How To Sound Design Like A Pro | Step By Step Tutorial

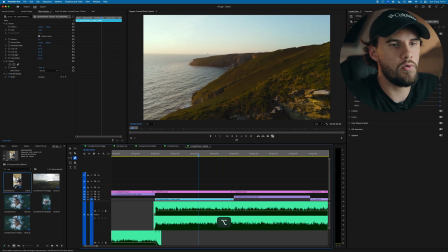247s
And that will always give you pretty good results,
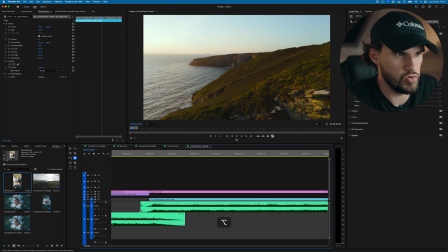249s
and it's a pretty safe bet because it just gives you more control over the waveforms and how the tracks are flowing into each other. In my old age, I have become lazier and I found a
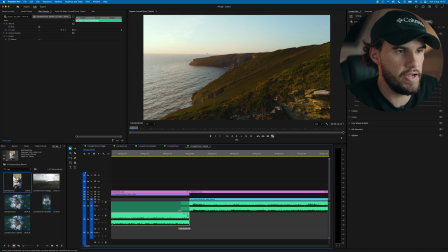264s
effect that basically does this in one click. And it sometimes doesn't get it right, but sometimes it's pretty spot on. And that we'll need to come to effects, type in,
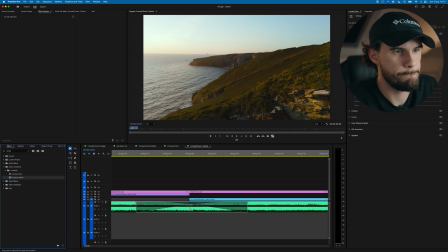280s
come to effects and type in constant power. And then bring this down. I mean, you can leave it, you can experiment with how long you leave the crossover.
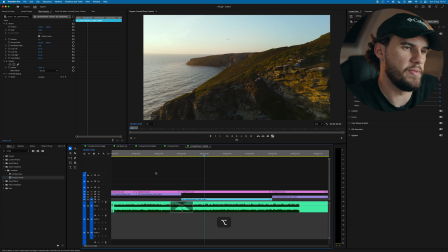295s
And to me, that sounds even better than how I did it. And this is just a one-click thing, and it smooths that all out for you. So I'd recommend doing this. If this doesn't work and it's still sounding a bit naff, try the double layer method.
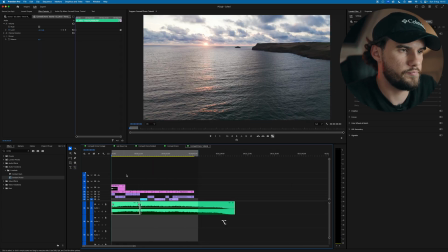313s
But this will pretty much get you good to go every time. Now just coming to the beginning, we want to make sure that this is fading in nicely.
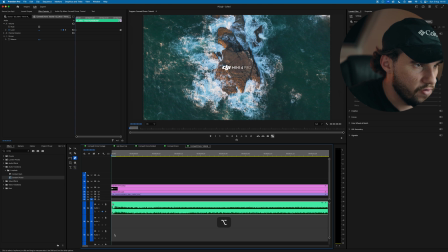321s
So we're going to use these keyframes. I can't zoom in any more than that. So we're going to use these keyframes here to just make sure that's not a harsh jump in, and we're allowing the music to roll in. These may seem like tiny details, but your ear will notice it if it's not there.
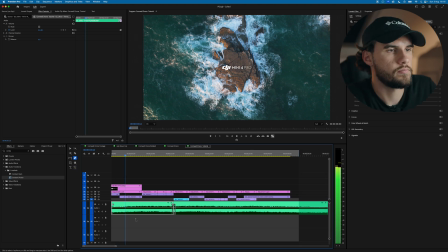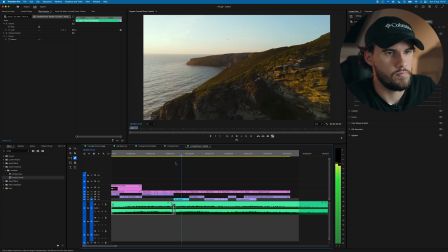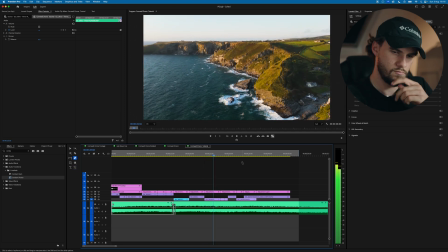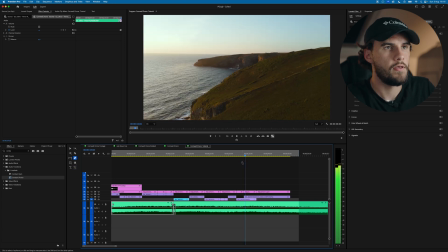So now the music is in place, the clips are being guided by the soundtrack. And obviously I've already cut up the clips to match the soundtrack.
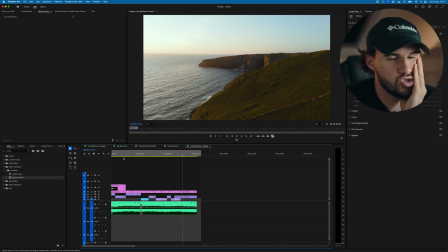379s
General rule of thumb, you want to try and ensure that clips are coming in on beat.
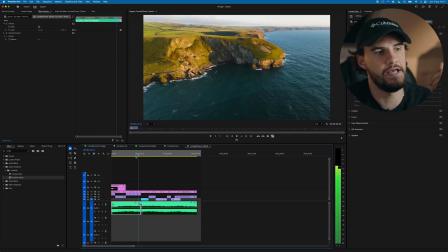383s
So obviously this main clip of the sequence here comes right in on the drop.
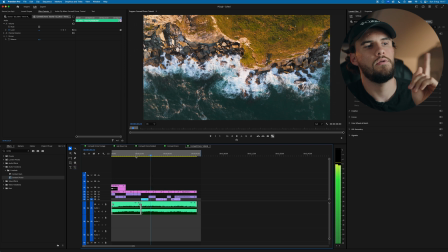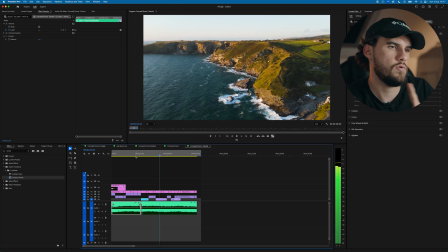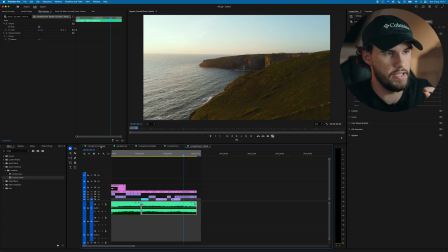401s
The second thing I'll do, once I've added in my soundtrack, I'll add in something called Walla. Essentially, Walla is like background noise, and it will essentially just give your clip some life and some texture.
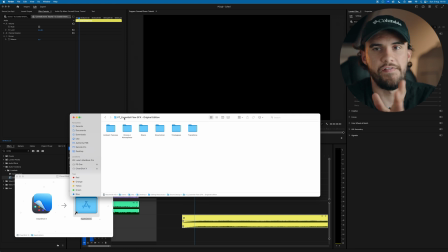418s
So this Walla is from a sound effects pack that I bought, and it's called Coastal Dream. So I just whack that in.
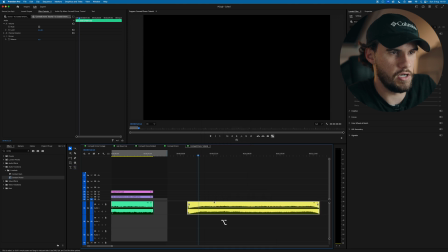427s
And I also like to basically just color code these so that I can tell green will be soundtrack, yellow will be Walla,
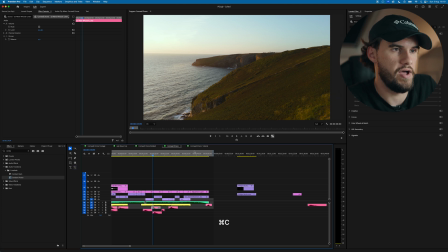437s
and I'll show you on the finished version that normal sound effects will be pink.
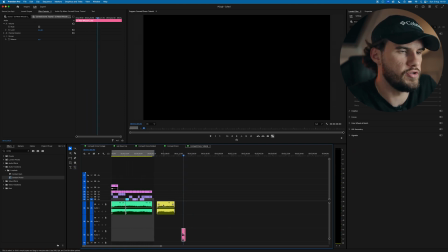446s
Cool. What I am going to do is bring the Walla in, and just so I can hear what it's doing, I'm going to mute the soundtrack.
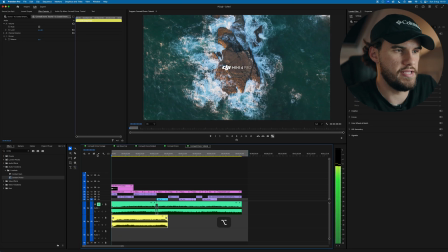458s
Now I can just hear the sound effect without the soundtrack.
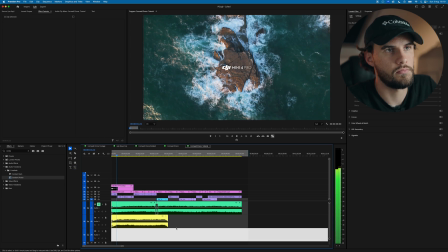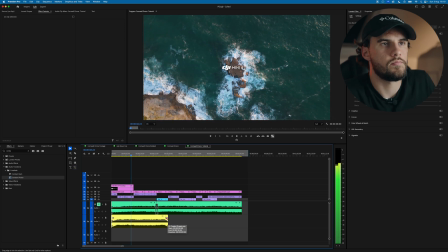So with this Walla, if we're imagining that the drone is capturing audio, we're trying to recreate what it would be hearing if it had a microphone on it. So when it's closer to the water, I want it to be louder.